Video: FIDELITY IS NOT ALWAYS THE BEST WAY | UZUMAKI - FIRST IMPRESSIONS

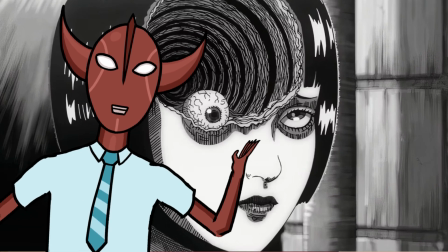let's talk a little about fidelity and adaptations, and how this was not well applied in Uzumaki. Hey guys, how are you? I hope you're all well.
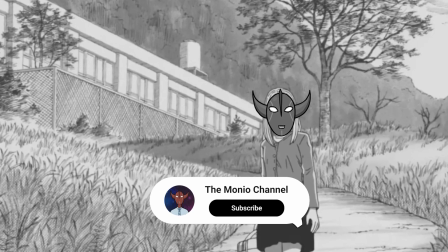I'm the Monio, the interdimensional demon who talks about Uzumaki the most on YouTube, and you're on my channel. Let's get straight to the point. My big problem with Uzumaki is the fact that it's not in color.
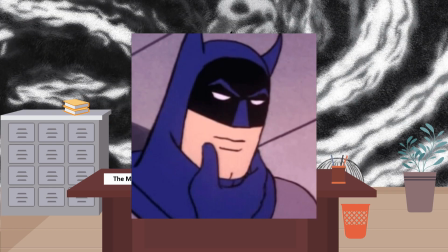But the Monio, did you make an entire video just to complain about the anime being black and white? Not really. The goal here is to discuss a little about the demand for visual fidelity and adaptations,
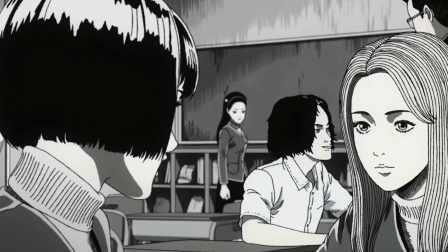people's relationship with the fidelity of the works they consume, and why the adaptation of Uzumaki is a result of this,
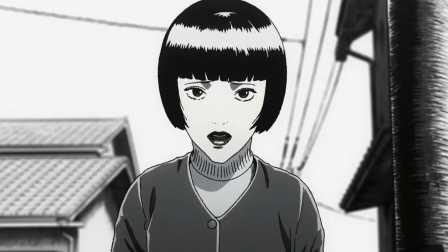both in aesthetics and in the way the episode is directed.
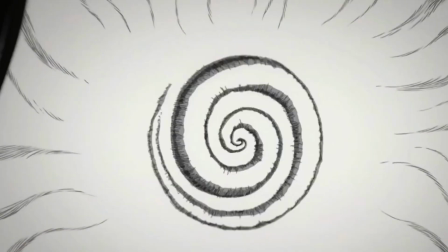The anime Uzumaki is an adaptation of the manga of the same name, written and drawn by Junji Ito, who is considered a master of horror. There have been other anime adaptations of Junji Ito, such as Japanese Tales of the Macabre, available on Netflix.
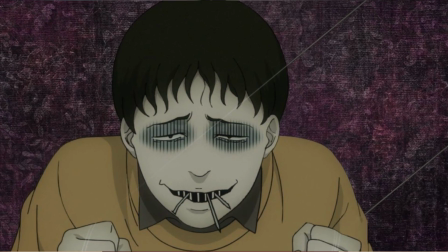One of the biggest problems with this anime and other adaptations of Junji Ito's mangas, in general, is the quality of the animation,
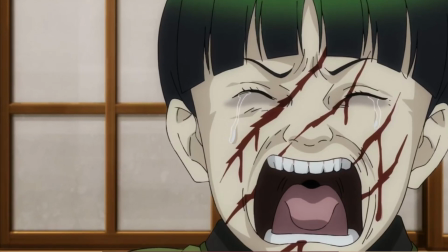which is very low and fails to convey the entire atmosphere of terror present in the manga through the visual style of Junji Ito's drawings. And compared to these other adaptations, Uzumaki is very well done, and what is on the screen is visually very close to what we see in the manga.
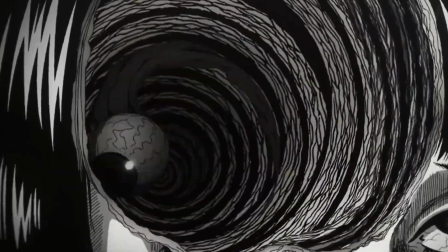The big problem in this case is the excessive fidelity. But the Monio, in what sense can fidelity be a bad thing? How can there be too much of it? Well, the very concept of adaptation already implies that things will not be visually faithful,
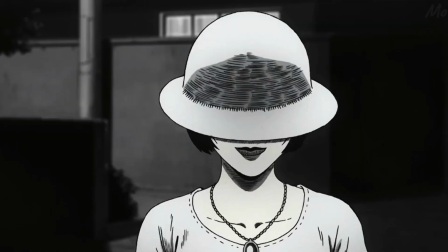because if you are adapting something to another medium, you need to use the resources that this new medium has,
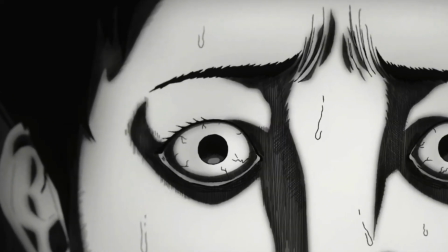and that the original medium does not have. For example, if I adapt an Avengers comic into live action,
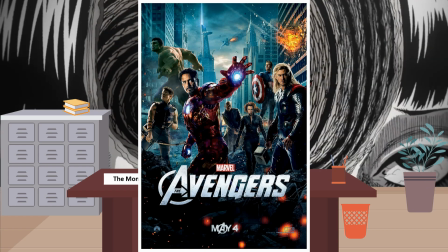I am not only completely changing the original look because it is live action, but I am also adding elements that the original medium does not have, such as movement, music, the characters' voices, and so many other things. When you make an anime, which is an adaptation of a manga,
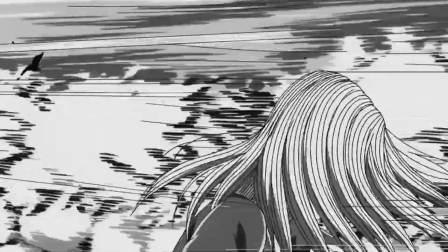one of the elements that is added to this new medium is precisely color, since manga are usually made in black and white.
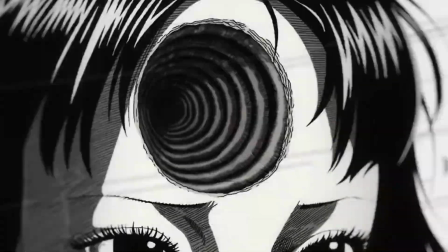And no, manga being black and white is not a question of the author's visual style, it is more a consequence of the way these mangas are originally published, and the deadline that the artists have, which needs to be extremely fast. However, many mangas, when republished in more luxurious formats, have colored pages,
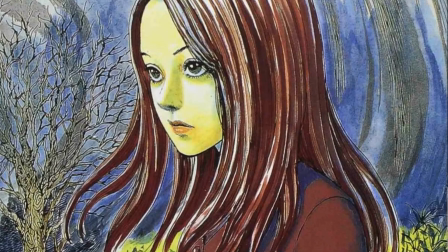have colored covers, and some receive a completely colored version, like the Demon Slayer manga, for example. So for me, it is very bad that you fail to use such a basic resource as color, in a medium that offers this, for a fidelity to the original material that makes no sense. It would be the same as making an anime completely without sound,
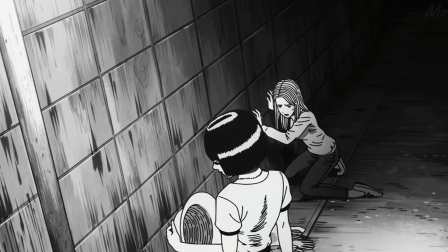since the manga originally has no sound at all, something that is inconceivable because it is another medium.
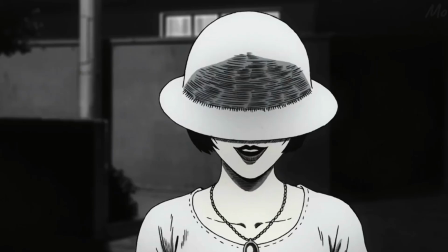And this excess of visual fidelity that people demand in adaptations often makes no sense, because elements of the work necessarily need to change in order to be minimally coherent. For example, imagine that I'm going to do a live-action version of The Simpsons and I decide to paint the actors yellow.
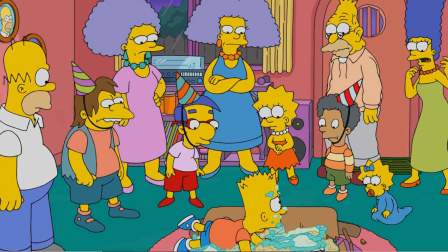It makes sense if you think about fidelity, but in terms of visuals it would be horrible. In the case of Uzumaki, there's also the issue of the direction of the episode. And don't get me wrong, I liked the first episode.
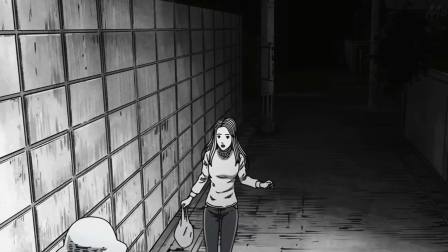I haven't read that many things by Junji Ito, but the little I have read I liked,
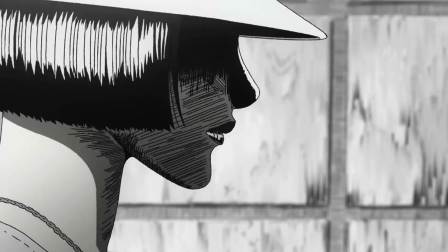and Junji Ito has a very dynamic narrative style, and the scenes are usually very fast and don't tend to be long. In the anime they kept this characteristic and didn't add that many scenes, which for me is a wasted opportunity to make this first episode even better.
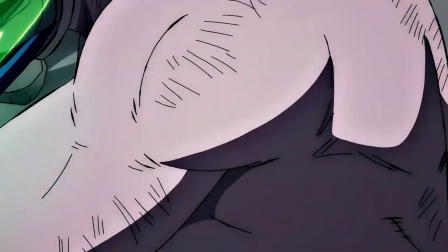You must have watched an anime where there is a specific scene that is shorter in the manga,
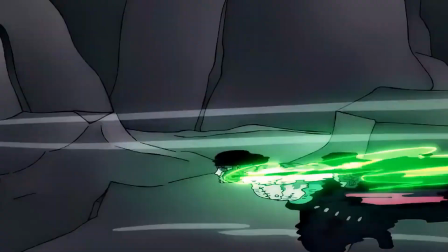and in the anime they extend the scene, add more movements to make it more cinematic, and the result is incredible.